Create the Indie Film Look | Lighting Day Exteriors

Hey, this is V from the A-Team, and today on 4-Minute Film School, we are shooting a pool scene for a coming-of-age comedy. Let's look at it.
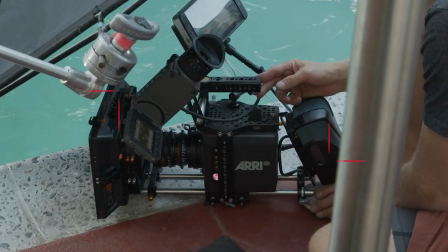Today with me, I have John Salmon returning. You know him from video game high school.
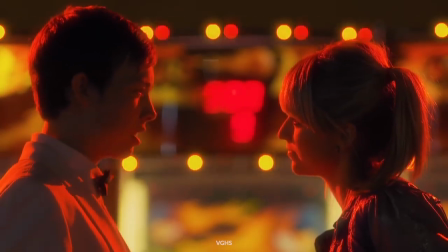(0:21)
He DP'd that, which is appropriate because today we're talking about coming-of-age stories.
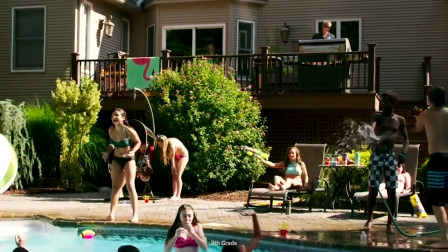(0:26)
In Edge of Seventeen, in Booksmart, in Eighth Grade, there's always a pool scene. So we decided to have an outdoor daylight pool scene here.
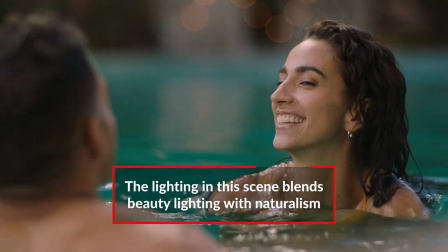(0:35)
What is the sort of vibe we're going for, John? I think we wanted a little bit of a sense of romance, some beauty lighting, but also sort of vulnerable naturalism.
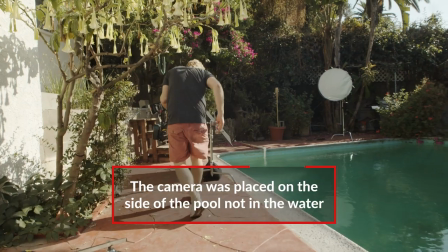(0:44)
We decided to go for you guys' sake with a more indie approach, which was to go on a slightly longer lens and put the camera on the side of the pool.
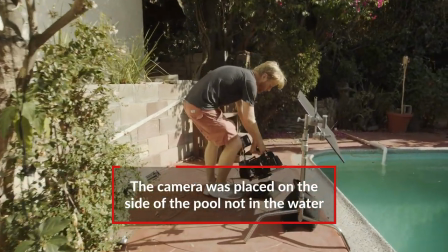(0:51)
It was very low, but definitely outside of the splash zone.
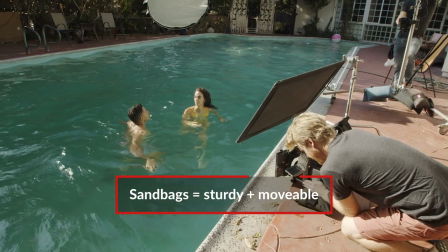(0:54)
In our case, we were doing it on a sandbag just so we could kind of adjust because the thing you'll notice first when you're filming in water, especially with actors in water,
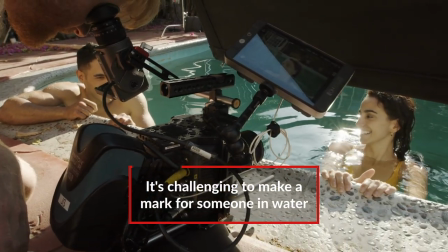(1:02)
is that they're not going to be able to hold a mark. There's a lot of adjusting the elements around each other until everything kind of lines up for just a moment, and then hopefully you get your dialogue out in those moments.
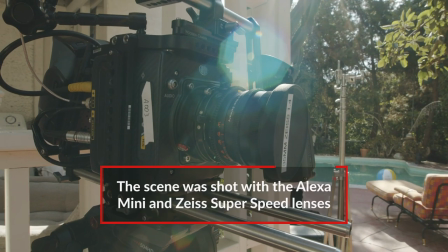(1:10)
So John, tell me about your lens choice. So we chose to use a set of Zeiss Superspeeds that were rehoused.
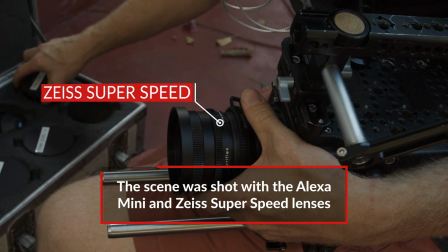(1:15)
They're actually from the 70s. We thought that using some older glass like this that has a really soft fall-off and just an overall kind of warmer, softer look would help us achieve that genre more. So besides the sun, what other lighting did you use in this scene? So, we cross-keyed from behind the subjects, one from the side of the pool,
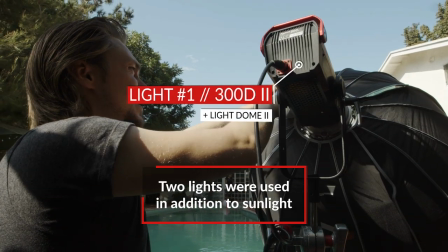(1:35)
it was a 300D with a light dome 2 on it, and then another 300D with a light dome 2 on it,
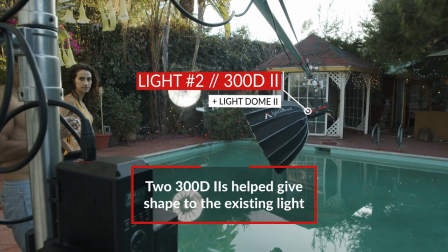(1:42)
menace-armed out over the pool.
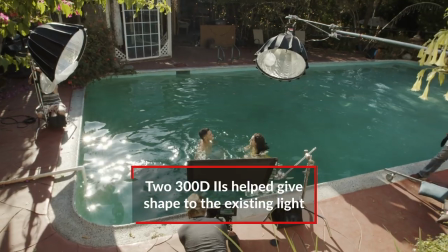(1:43)
And that was sort of a fill source to kind of wrap the sunlight around on their faces, and yet when we went into our over-the-shoulder shots, the sun, which was directly behind them in the two-shot, went away, it went behind the trees, and so now it became our primary key source.
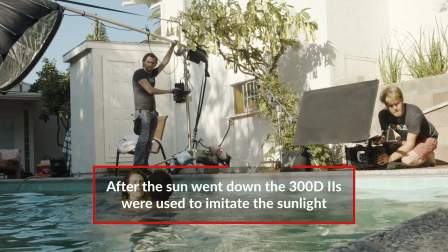(1:56)
So we opened up a full two stops once the Sun kind of went behind the trees and we'd had no more direct light And
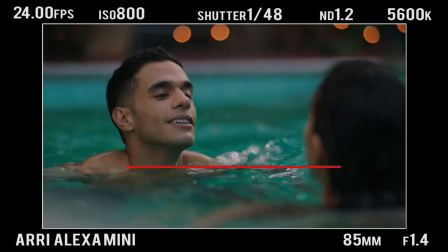(2:02)
at that point we allowed the aperture light to create some shape when the Sun was gone And we didn't have the aperture light on it just looks very much
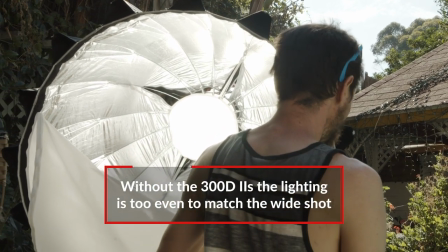(2:08)
like kind of shade light I removed the diffusion so I could get a little more stop to be able to compete with the Sun and Also,
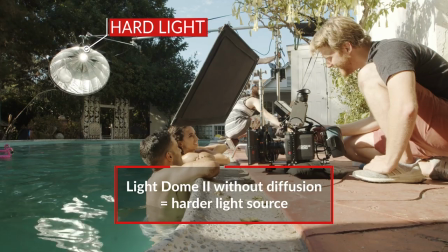(2:14)
it creates a more punchy kind of light a more hard light Which is what some light is generally and it's also more retro to use harder lights because that's all they had
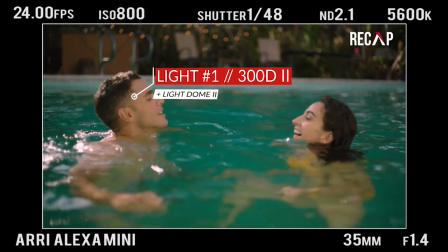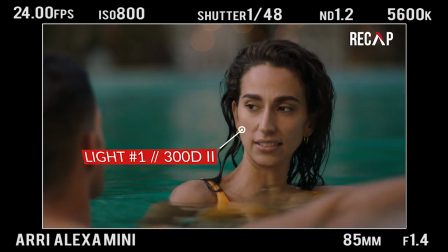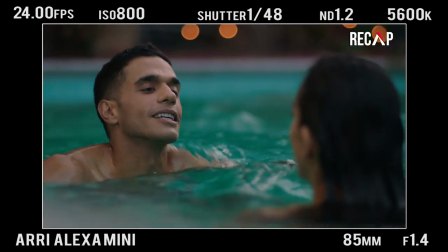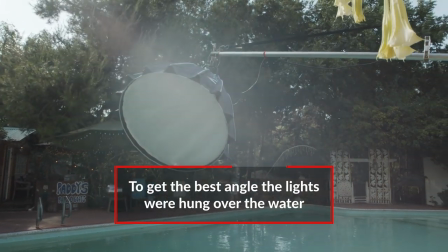(2:40)
You actually telescoped them over the water. Do you have any specific tips on how to do that safely?
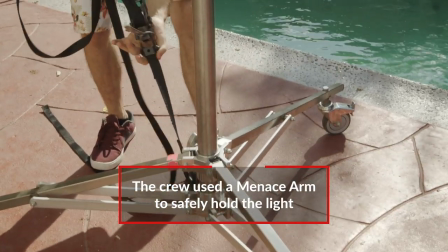(2:46)
The Metastarm was done before the actors were ever in the pool. We did it in a safe way where we were able to sandbag it down really well, made it very safe. Anytime you're working around liquids, a large amount of liquids, you want to use a device called a GFCI.
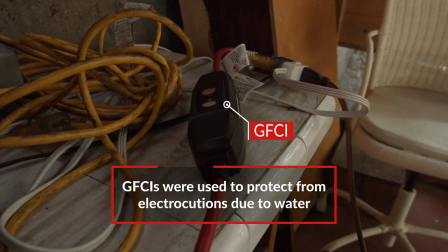(2:58)
And if there's any severe change, meaning like, for example, a short out, if a light were to fall into the water, it's a way to prevent anyone from being electrocuted. It'll just stop the power flow right away. All right, so this is our coming-of-age pool scene. Let's take a look.
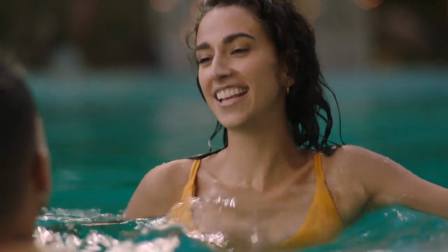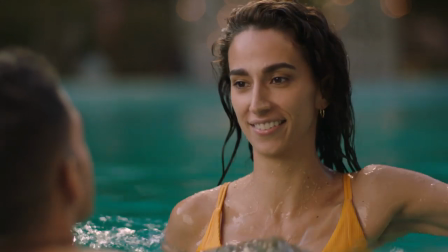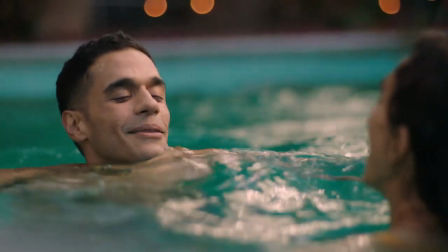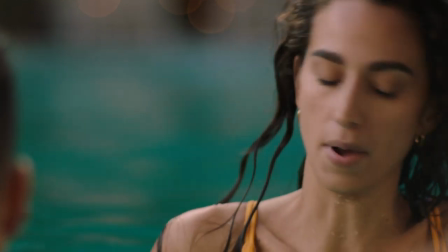All right, John, so when we're shooting in pools, what are some things that we should keep in mind? So you want to take appropriate electrical safety measures like using a GSCI.
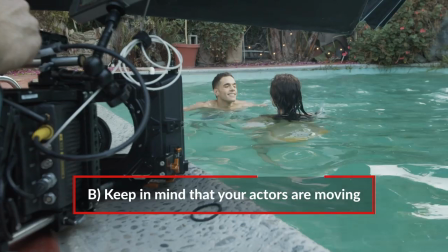(3:41)
You want to keep in mind that your actors will often be in motion, so you have to be vigilant.
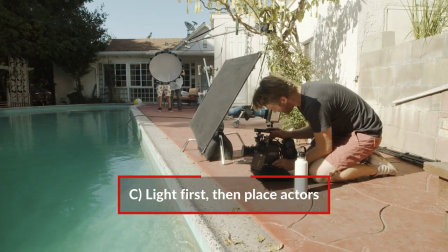(3:46)
And I would say that you want to light before you actually place your actors in the pool because it's not safe to be placing lights around a pool when the actors are in the water. There have been a lot of coming-of-age movies recently that included pool scenes, so for your common question,
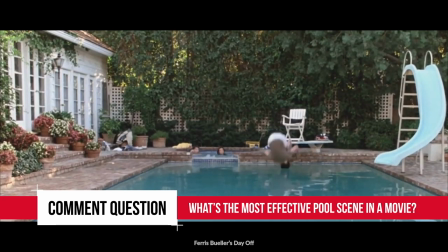(4:00)
we want to know which of these pool scenes was most effective for driving the plot of that particular movie forward and why.